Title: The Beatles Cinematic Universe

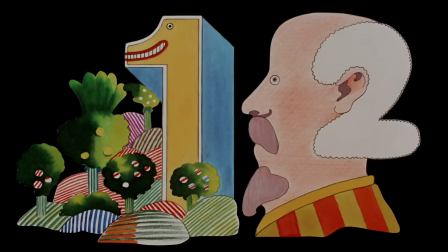(37:05)
He also decided upon a narrative built around interconnected shorts where the animation style of each
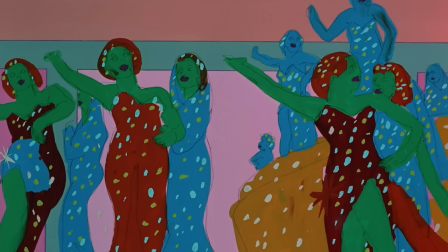(37:11)
section changed drastically from the previous segment in order to keep the audience interested until the end.
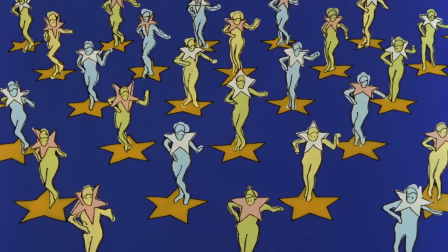(37:16)
These various styles of animation center around the various songs in the film, featuring four new numbers and a selection of others from Rubber Soul, Revolver, and Sgt. Pepper's. As with essentially all previous films mentioned thus far, these musical sequences are the most engaging part of Yellow Submarine.
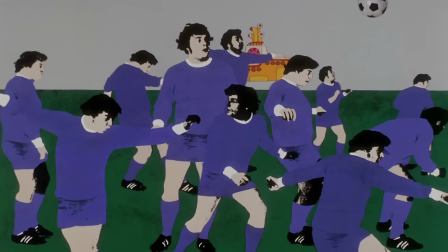(37:32)
Beginning with the dark and mysterious Eleanor Rigby, which demonstrates the rotoscoping technique where a live action scene is filmed,
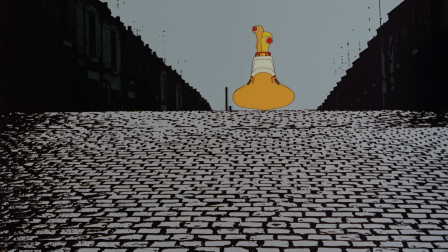(37:39)
traced over and painted to appear like animation, giving Liverpool a grungy, almost Dickensian look.
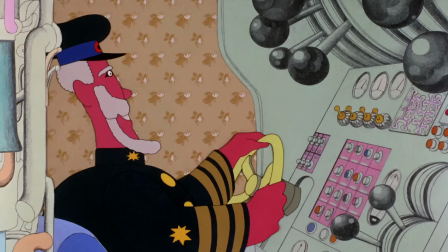(37:46)
When the Beatles recorded the song All Together Now and shelved it for Yellow Submarine, they clearly had no idea what a blessing that would be for them.
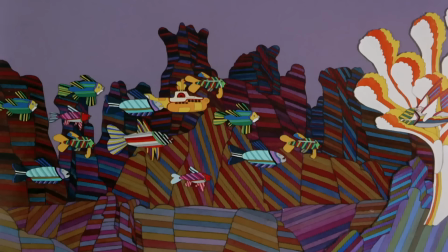(37:54)
In the film, the song makes for an absolutely delightful sequence as they journey through the fantastical ocean landscape.
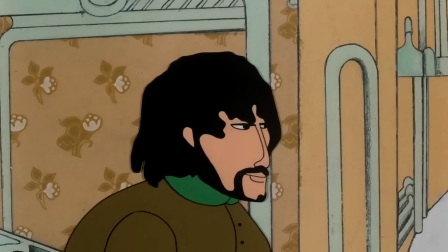(38:00) A, B, C, D, can I bring my friend to tea?
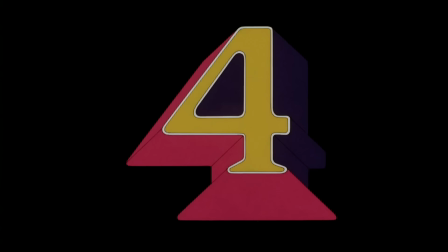(38:04)
It's so upbeat and jaunty, and I absolutely love it. I also really dig the different typeface styles counting up in When I'm 64.
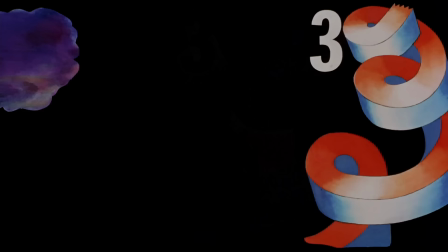(38:12)
It's just really cool and feels like a proto Sesame Street thing.
One, two, three, four, five, six, seven, eight, nine, 10, 11, 12.
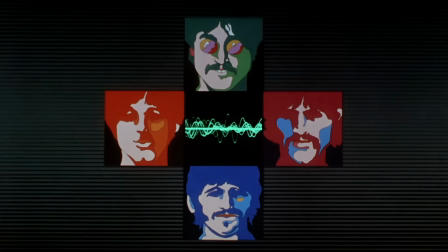(38:22)
The sequence for George Harrison's It's Only a Northern Song is, to me, very ahead of its time.
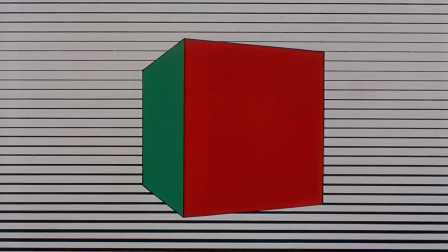(38:27)
The visuals bring Harrison's weary vocals straight into an 80s aesthetic of straight-line, geometric starkness.
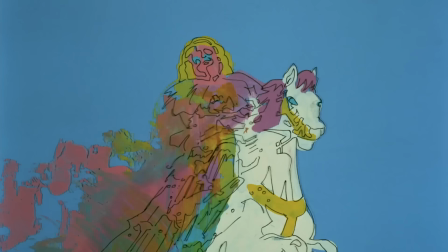(38:33)
The rotoscoping returns for the psychedelic centerpiece of the film, Lucy in the Sky with Diamonds, which is a true feast for the eyes.
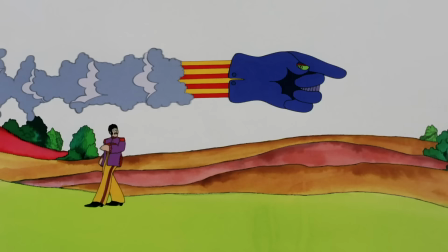(38:40)
During the final act, the Blue Meanies are defeated by the Beatles' enduring message of All You Need Is Love. A song that 1 year before the film's release had been performed for television in what was then the largest live broadcast the world had ever seen.
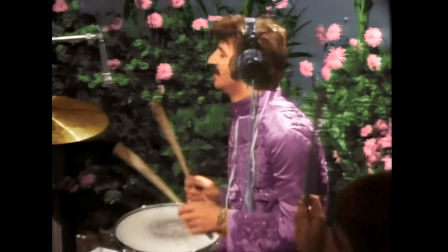(38:58)
When tasked with writing the song, the Beatles were told it had to contain a message that could resonate with people all across the globe,
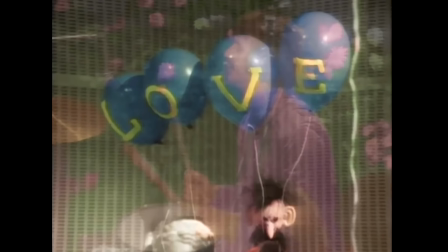(39:04)
which the band managed to do whilst also getting their countercultural flower power message across as well.
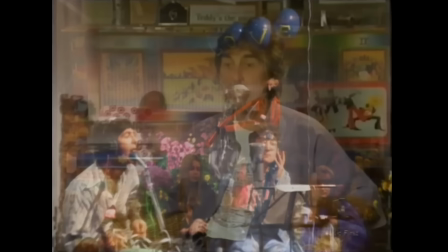(39:10) It was a perfect song because it was so simple, the message was so simple, and it was a great excuse just to go right
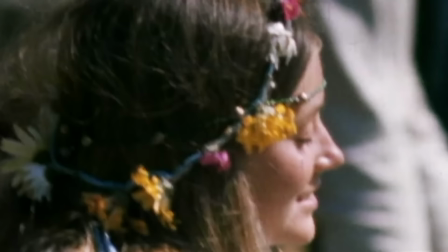(39:19) in the middle of that whole culture that was happening and give them a theme tune.
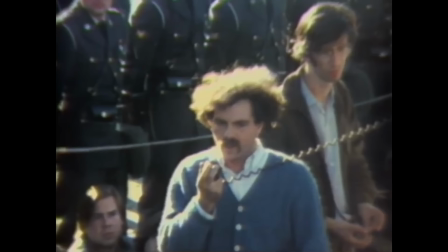(39:23)
I love how No turns into Now and then No, highlighting both the incredible present moment of the world at the time and the enlightened state of its young people.
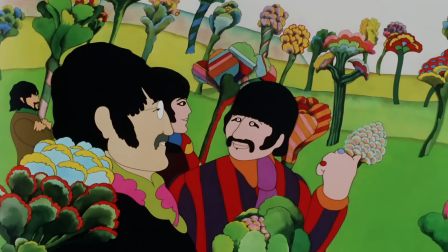(39:32)
And what really impresses me with this utopic belief is that they truly commit to it by not
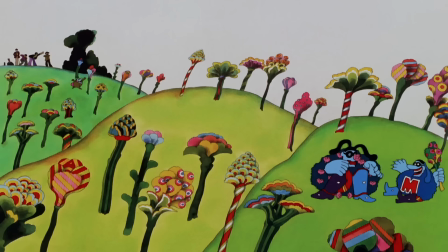(39:37)
banishing the Blue Meanies and instead invite them to live in the musical world of Pepperland.
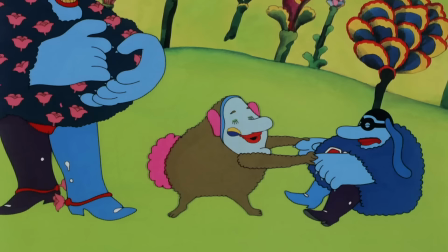(39:42) Yes! Ah, yes is a word with a glorious ring, a true universal euphonious thing.
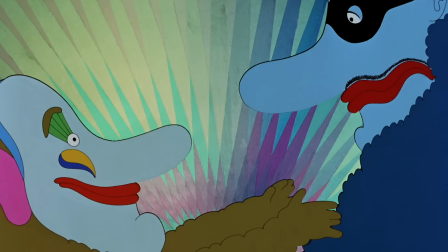(39:50) Engenders, embracing and chasing of blues, the very best word for the whole world to use.
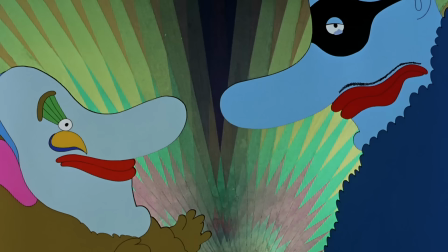(39:57)
It really strengthens the film's message of love, inclusivity, and positivity.
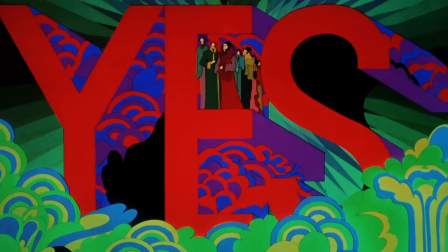(40:01)
In fact, one of the most powerful moments of the film is when the guitar riff of It's All Too Much thunders in on a giant declaration of yes.
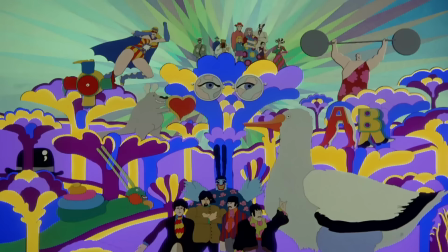(40:14)
Set to a spectacular psychedelic display of color and joy. This criminally underrated George Harrison number only reaffirms the pure genius of the Beatles that this stunning freakout jam was a song that they cast aside for their leftover film project.
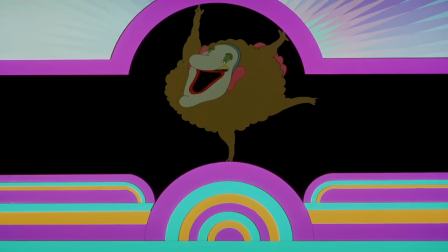(40:27)
In fact, all four of the new songs on here, including It's All Too Much, Hey Bulldog, All Together Now, and It's Only a Northern Song, are some of my favorite hidden gems of the Beatles catalog, but I'll save any further praise for a different video down the track. And it must be said that George Martin's musical score is really quite fantastic.
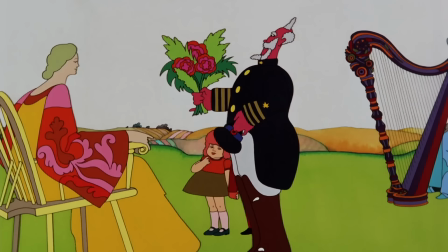(40:45)
Let's not take for granted that the man who produced the Beatles' music wrote a lush orchestral score that blends with the pop and rock tunes so seamlessly.
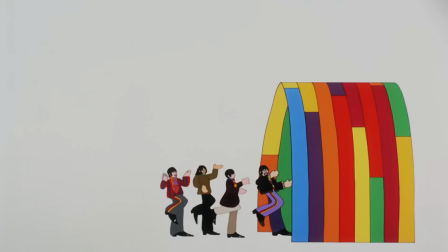(40:53)
It could have been a jarring change going from one to the other, but that's the genius of the fifth Beatle himself, George Martin.
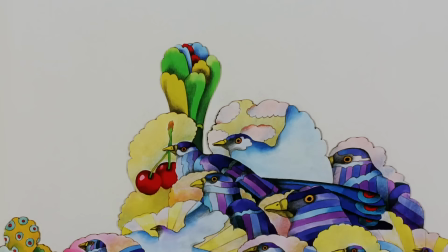(40:59)
Next to A Hard Day's Night, I think Yellow Submarine is the Beatles' strongest film made during their time as a band.
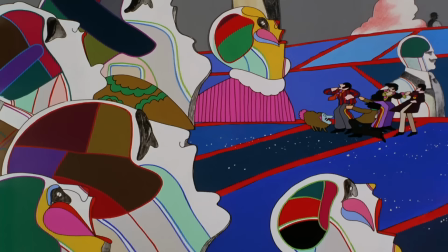(41:06)
It's a film that can be enjoyed at any age, contains plenty of funny gags, and over half a century later is still considered to be a landmark of animation.